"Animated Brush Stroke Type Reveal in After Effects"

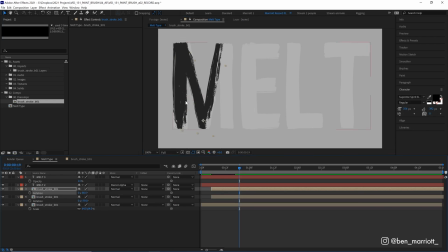(6:34)
drag to the bottom rotate it up adjust this position done let's do it once more for the stroke down there now for the next line of the e i'm going to duplicate this brush stroke but i'm also going to change its color to something of yellow so it's a bit easier to differentiate
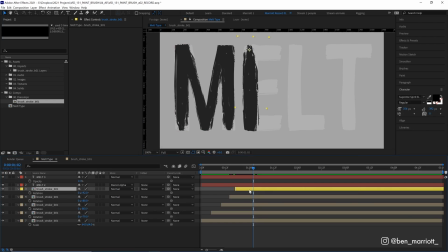(6:52)
add a glance in our timeline so let's line this one up but then when we go to do our next brush stroke this short horizontal line of the e our stroke is now much too long and it's going into either the next letters or the letters beforehand and we don't want that so
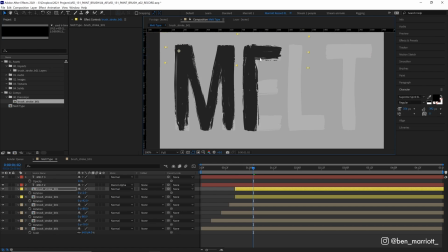(7:07)
what we're going to do is line it up to roughly the end of this brush stroke select our rectangle tool and draw a mask over that area let's do that for the other strokes on our e and
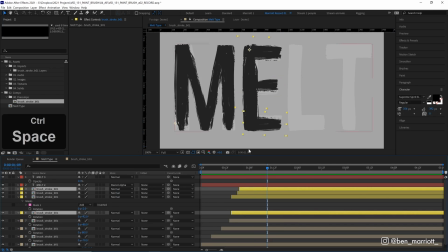(7:20)
for the l we can just copy the first and last stroke of the e and
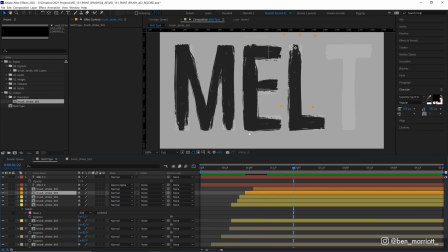(7:24)
move them over change their color too now because we don't want it to look identical to this e we can move our strokes around a bit like so now about now you're probably thinking that i've been very sneaky by choosing a word that has no curved letters there's no c's or o's or
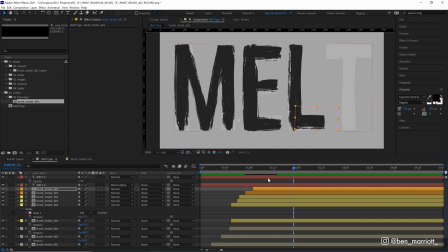(7:39)
any other such round shapes in here and well you'd be right for thinking that but i will show you how to work with a round letter so let's change this t can melt to a d let's change that on both type layers there so the downward stroke will be the same but when
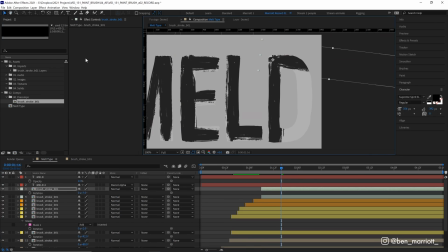(7:54)
we get to our rounded section we're going to place it horizontally and then what we could do is select our puppet pin tool pin the start and then
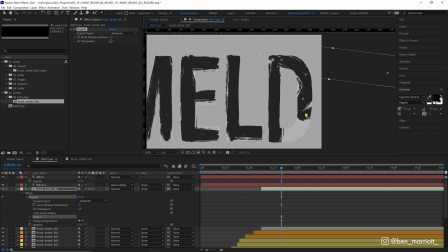(8:02)
a couple of pins along the way and just move them into position along the axis of the D. Now you might want to use two comps for this or you can try your lag by stretching it even further. Now it might look a bit too warped for us but really without the context of knowing it's the same brush I don't think you're gonna
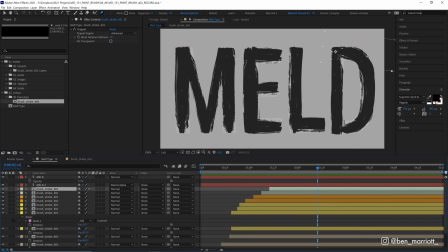(8:22)
notice when you take a step back and see the animation in isolation and an alternative method to get a curved line is to draw another curved paint stroke
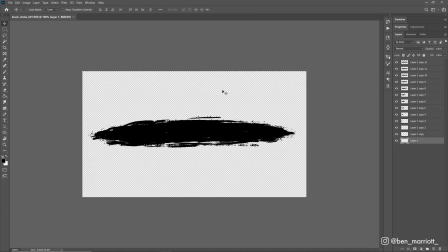(8:29)
in Photoshop. The same process that we did for this one, just, you know, draw it curvy. Now, with this technique, you've got a lot of room to adjust all of these brush strokes.
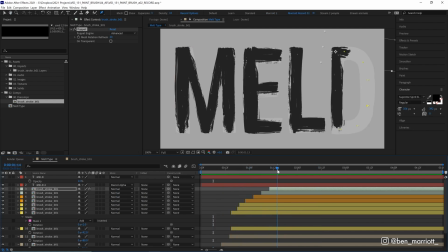(8:36)
So if you play it back and it's playing back too fast, you can always space out these strokes even more, or if you want more overlap on each stroke, you can do that too.
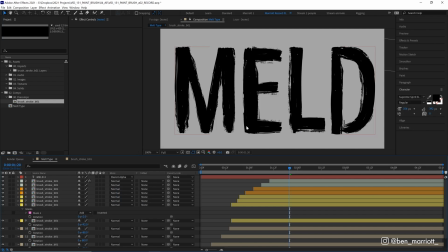(8:44)
Now, I'm pretty happy with that. So we can delete this top text layer, and I'm gonna show you some more techniques to take it to the next level by making it even more textured and more painterly.
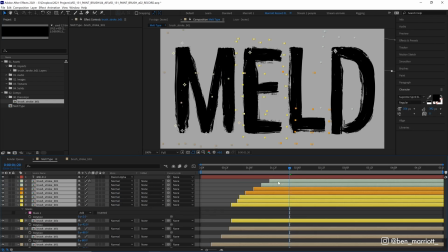(8:53)
So let's select all of these brush layers, duplicate them all with ctrl or command d and then bring them on top of the layer stack
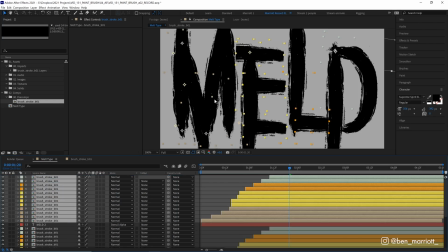(8:59)
above this type layer and at the moment it looks like a massive mess but it will look better soon i assure you the next thing we're going to do is offset these by about two frames each give or take and let's hide them all for now because they are getting in the way and let's
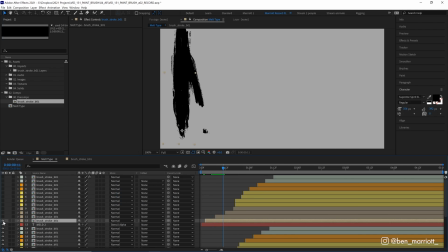(9:12)
just turn on the first layer to see what we're working with so this first brush layer is now no longer being constrained to the shapes of our type to the shapes of our m but it is going too far outside of where we want it to and what I want to happen is to make it look like a second brush stroke is being drawn on top of this one which is why we've delayed it but we do need
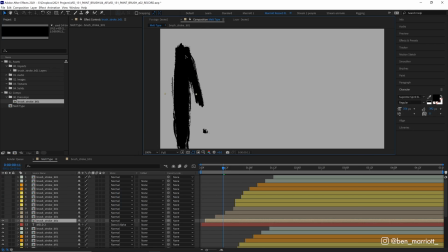(9:30)
to constrain it a bit more so I'm going to move this stroke around just so there's a bit poking out on the left and a bit at the top then if we grab our pen tool and just draw a mask around those edges and let's tweak the mask so we don't want any
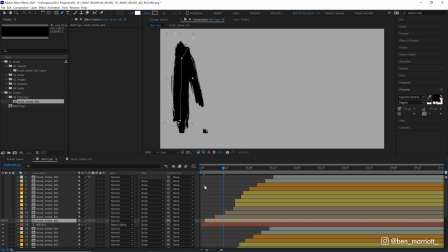(9:45)
harsh lines where it looks very obvious that I've just got a straight mask drawn maybe try to rotate it a bit and slide it over so now it's looking a bit more natural there i think that looks good so now what's happening when we play our animation is that our first stroke gets
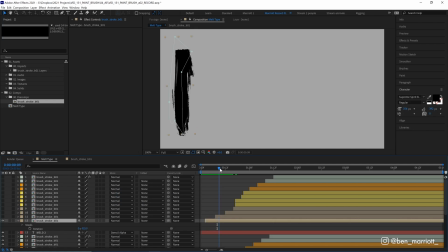(9:58)
drawn and then the second stroke is now being drawn on top and that just gives a bit more variety to the lines outside of our text and that delayed motion just gives a bit more animation a bit more magic so it just doesn't look as static there's just a bit more depth to
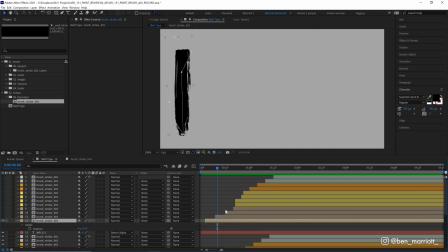(10:13)
it now you don't have to add these for every one of these strokes but if you do want it really doesn't take that much time it's
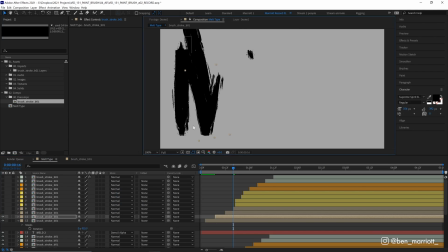(10:18)
just a case of turning that brush on finding an area like underneath here they want to add a bit more texture to grabbing a mask and drawing over the top adding